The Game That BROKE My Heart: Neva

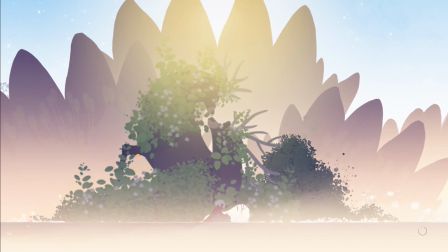8:17 At least, that's what they do with Neva helping out Alba, thus leading us to winter.
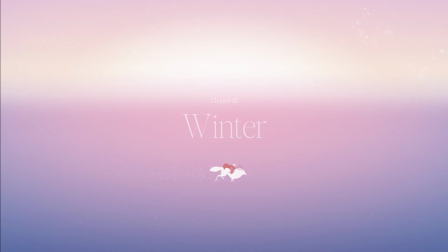Winter is where everything changes. The world's become a cold, desolate landscape, symbolizing the hardships that await both Alba and Neva. The art and music match this feeling to a T. The once vibrant,
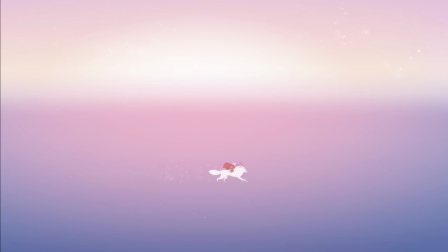8:43 warm colors have now completely vanished and become ridden with cold, mute colors, thus making the world appear harsh and unforgiving. The music has now shifted to a somber, haunting melody that shows how empty everything has become.
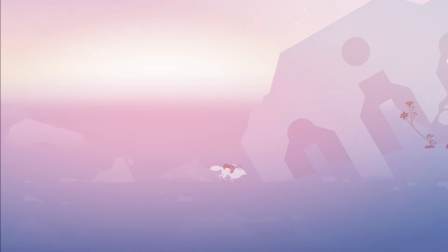8:55 Winter tests Alba and Neva like nothing else before.
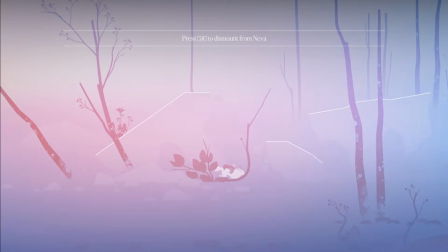8:58 As the season starts, you can see how Alba and Neva's relationship has grown even more, as their fighting style is now one.
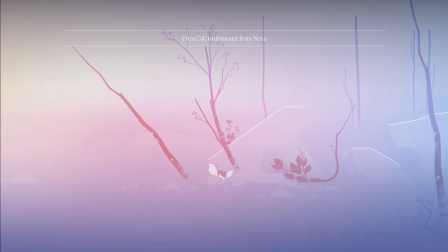9:05 Alba is now able to control where Neva is going and who they are fighting, meaning that they can fight together.
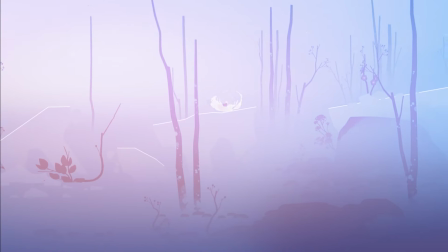9:11 This shows that Alba and Neva's relationship is as strong as it's ever been. Well, that was until they met another wolf.
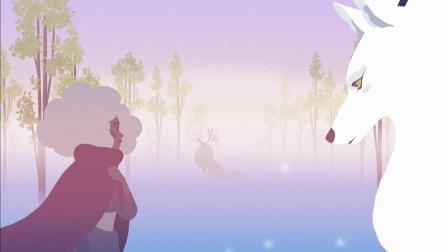9:17 Now, naturally, you can see where this is going. Yeah, at least I hope so. Neva eventually takes off with the other wolf, leaving Alba all alone.
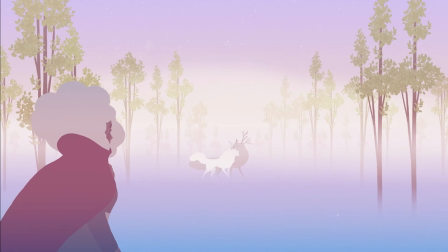9:24 This puts the ultimate strain on their relationship, as they are now separate for the first time since starting the game.
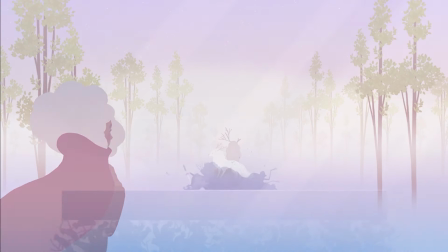9:29 Alba continues to trek on until she comes face to face with the Queen of Corruption. As the battle starts, you can quickly tell that she stands no chance of winning.
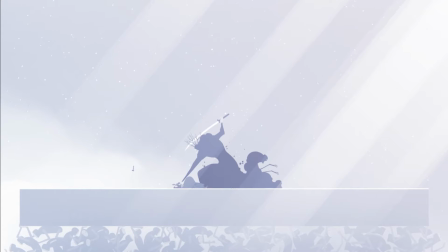9:37 That is, until Neva comes back to help, showing that even though they're apart, the bond they've created can never be broken.
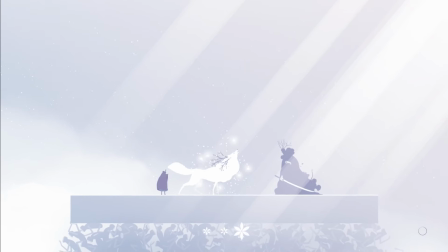9:43 After a long fight, they finally end up defeating the Queen of Corruption, thus bringing winter and the spread of the darkness to an end.
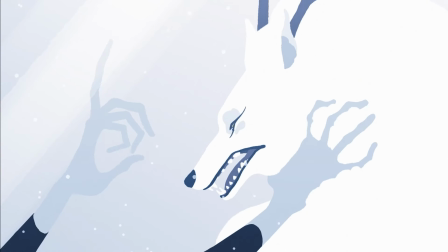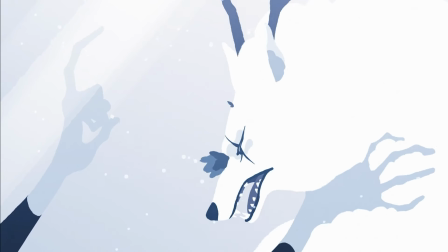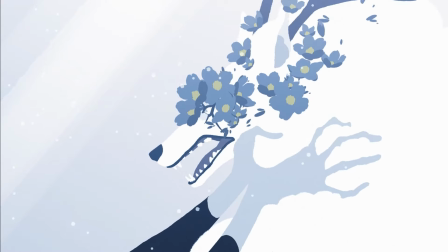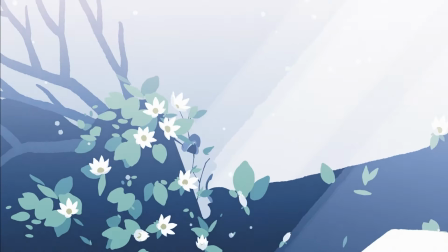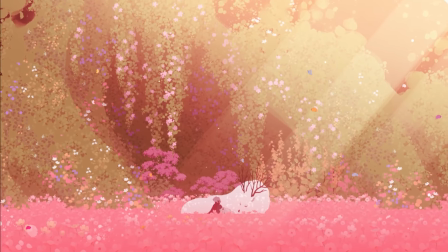10:15 This brings us to the final chapter of the story, Spring. With the defeat of the Queen, everything has begun to return to normal.
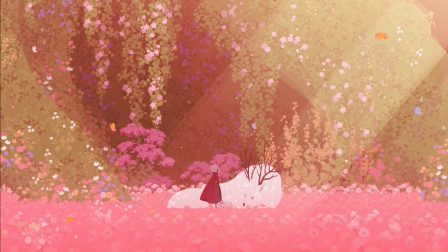10:22 Music, artwork, all of it. But this is where things get interesting. Shortly after the season starts, the cutscene from the beginning of the game begins to play again.
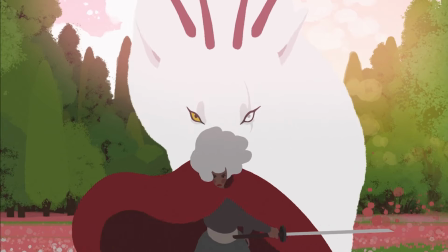10:31 Except this time, it's a little different. The one change that happened is instead of everyone being defeated and the corruption growing again,
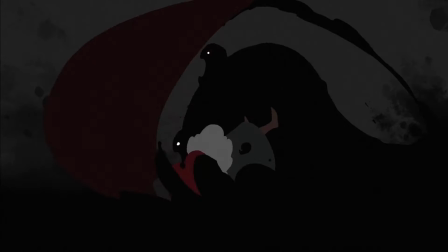10:37 this time Neva and her child come together and finally defeat the Queen once and for all, thus ending the corruption for good.
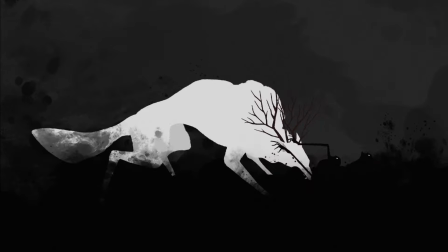10:44 The only downside is that Neva is left dead, leaving her child and Alba behind.
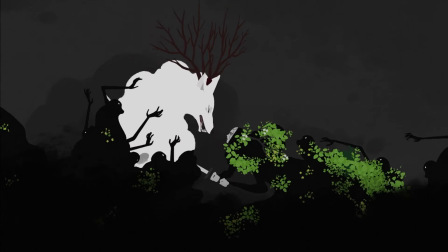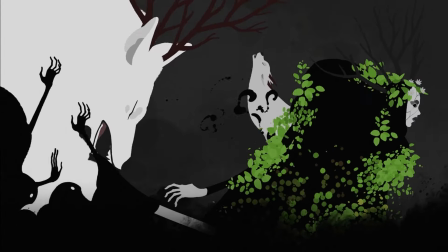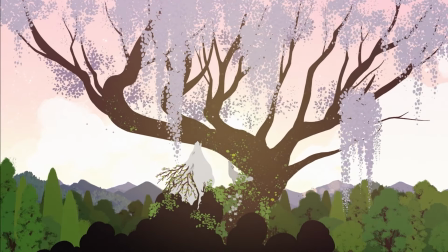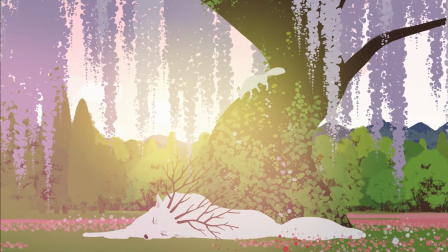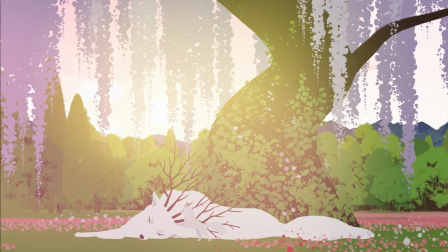11:26 When I first saw this, it really got me thinking about the game. Spring is often seen as the start of a cycle, meaning that even the ending is showing a symbolic relationship to the season.
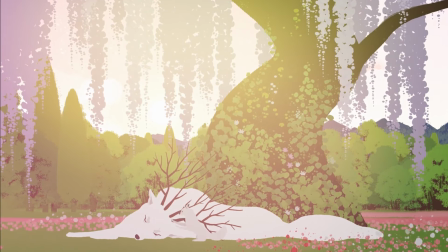11:34 The cycle of corruption coming and being defeated happens every year, just like Spring. So it really begs the question, how many times has Alba watched one of her best friends die?
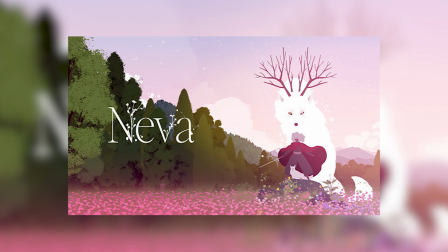11:42 Neva is more than just a game, it's a journey of loss, love, and resilience. As you traverse alongside Alba and Neva, you're reminded that life, much like the seasons, is a cycle of growth, struggle, and renewal, with each phase reflecting the emotional landscape we navigate in our lives. In just 3 hours, Neva captivates us, leaving a lasting impact.
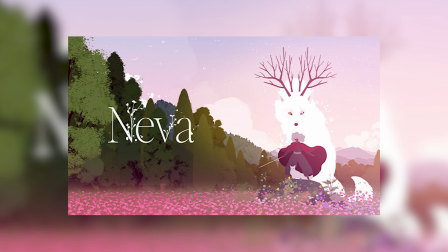12:02 It's a testament to how the power of storytelling and gaming, a reminder that even in our darkest moments, hope can flourish and bonds can endure. As you finish the game and continue in life, you carry the message that every ending can also be a new beginning, echoing the eternal rhythm of the seasons.